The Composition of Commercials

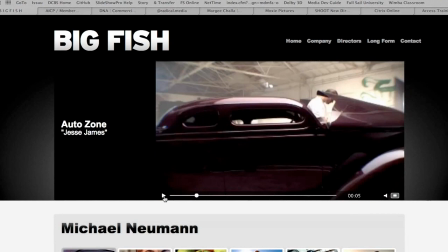[77:49]
So again, we came around to the right to him. Yes.
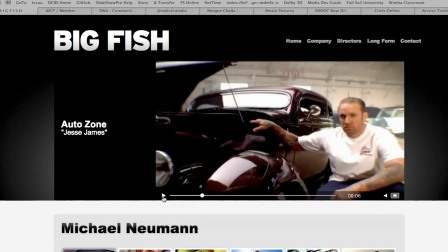[77:58]
And the camera's moving. Okay. Now, is everything a wide shot?
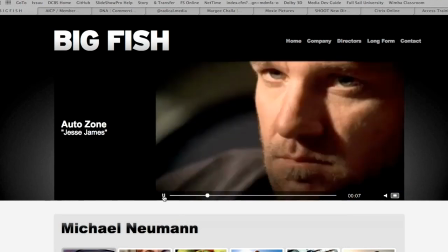[78:06]
No.
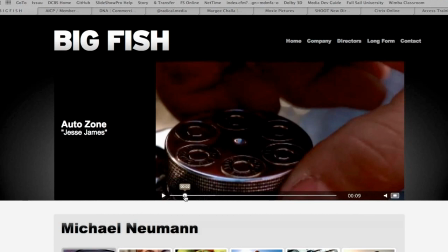[78:08]
A No. lot of alternation of different focal lengths for dynamism, because this is a real dynamic, heavy duty spot.
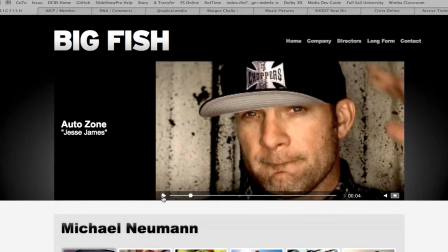[78:18]
It's got attitude.
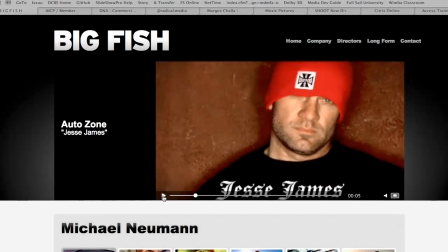[78:23]
And of course, AutoZone, now you're being introduced at how many seconds in?
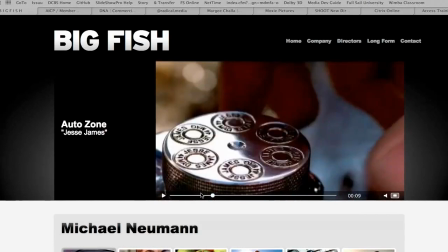[78:29]
7 seconds in. Boom. There we are at 9 seconds.
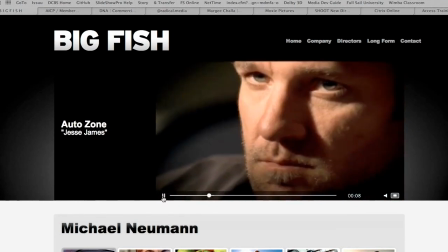[78:35]
Okay, so at 8 or 9 seconds in, now we know it's for sure it's AutoZone, but he said it as well.
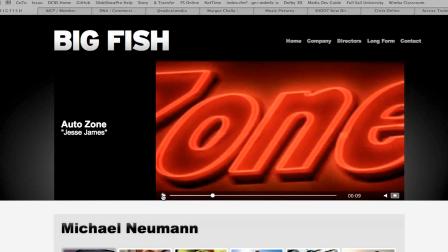[78:43]
And nice little close up here.
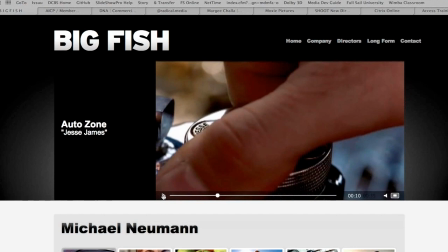[78:50]
And notice that we've gone from left to right to now from right to left.
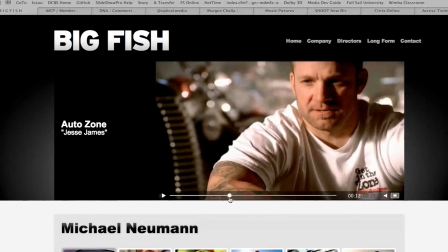[78:56]
When he turned that dial from right to left, it changed
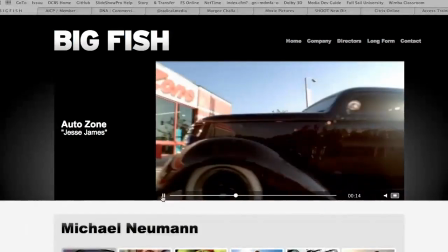[79:07]
a certain amount of it is right to left. Notice here also,
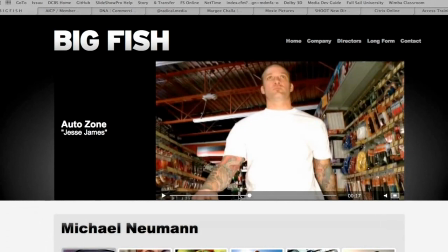[79:15]
now this shot they had to do, they're just daylight, balanced light, hot white t-shirt. They didn't put a lot into this shot. But it's probably because they were in a working location.
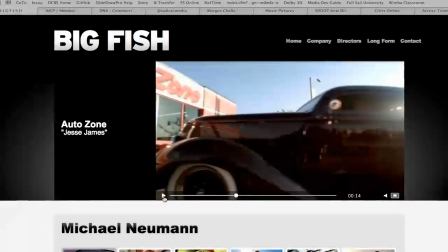[79:34]
But look at compare the lighting of, okay,
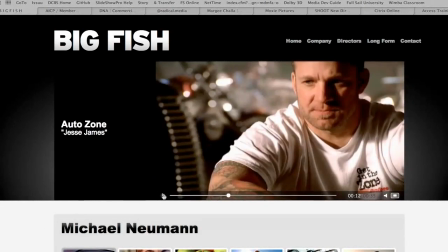[79:43]
look at the light here. It's very shaped, modeled, coming from a Rembrandt angle. You guys had art history, right? So you see that little triangle of light on his left cheek, not camera left, but his left.
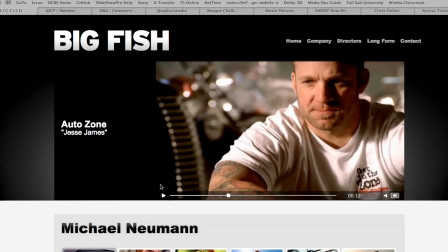[80:02]
And then look at the highlights. We're on a long lens in order to throw those highlights out of focus back there, right? And they've got some little hot pieces of light hitting it back there to make it, kind of pop,
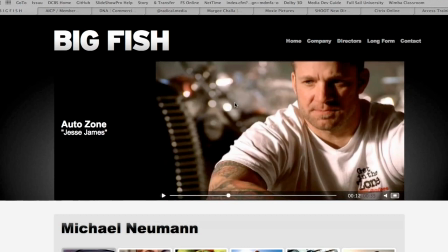[80:16]
so that it helps to frame him in, and he's nice and sharp, right? And of course, what do we see down in the bottom left, bottom right corner? Get in the zone. He's advertising the product, right?
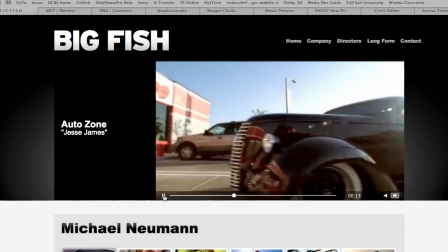[80:37]
Now, what I wanted to point out here is a very interesting thing. This, if you've shot car commercials, I've been around a few.
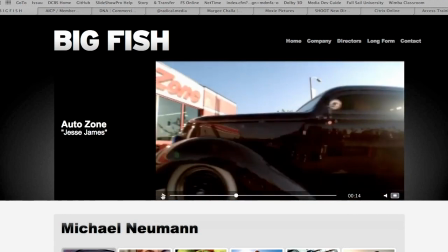[80:47]
Grip giver. Look at the reflections. Cars are all about reflections.
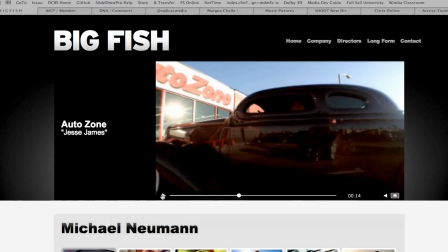[80:58]
Look at the reflections here.
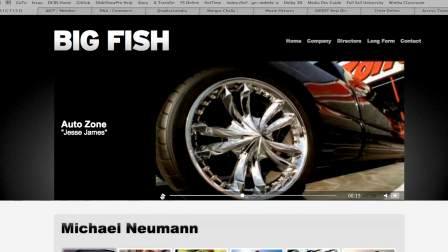[80:59]
You're seeing they put that so that you could see the AutoZone logo reflected in the building. I'm sorry, not the building. In the car, in the reflective paint on the car.
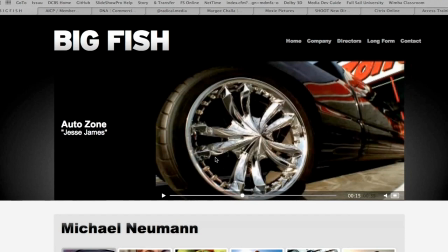[81:19]
So in that gloss. And so also notice, are the tires dirty? Not really. No, they're nice and detailed. Everything's detailed. Everything's clean.
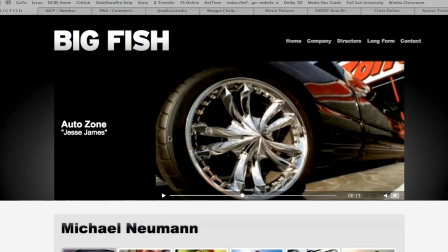[81:35]
You don't see a speck of dirt and dust on that car. They've detailed that shot. Something's moving in every shot, right? There's a little movement.
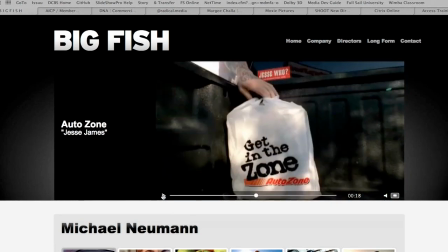[81:48]
It doesn't have to be a big movement, but you want that kind of continuum of movement. You want things to move and flow and move and flow and take you from this shot to that shot.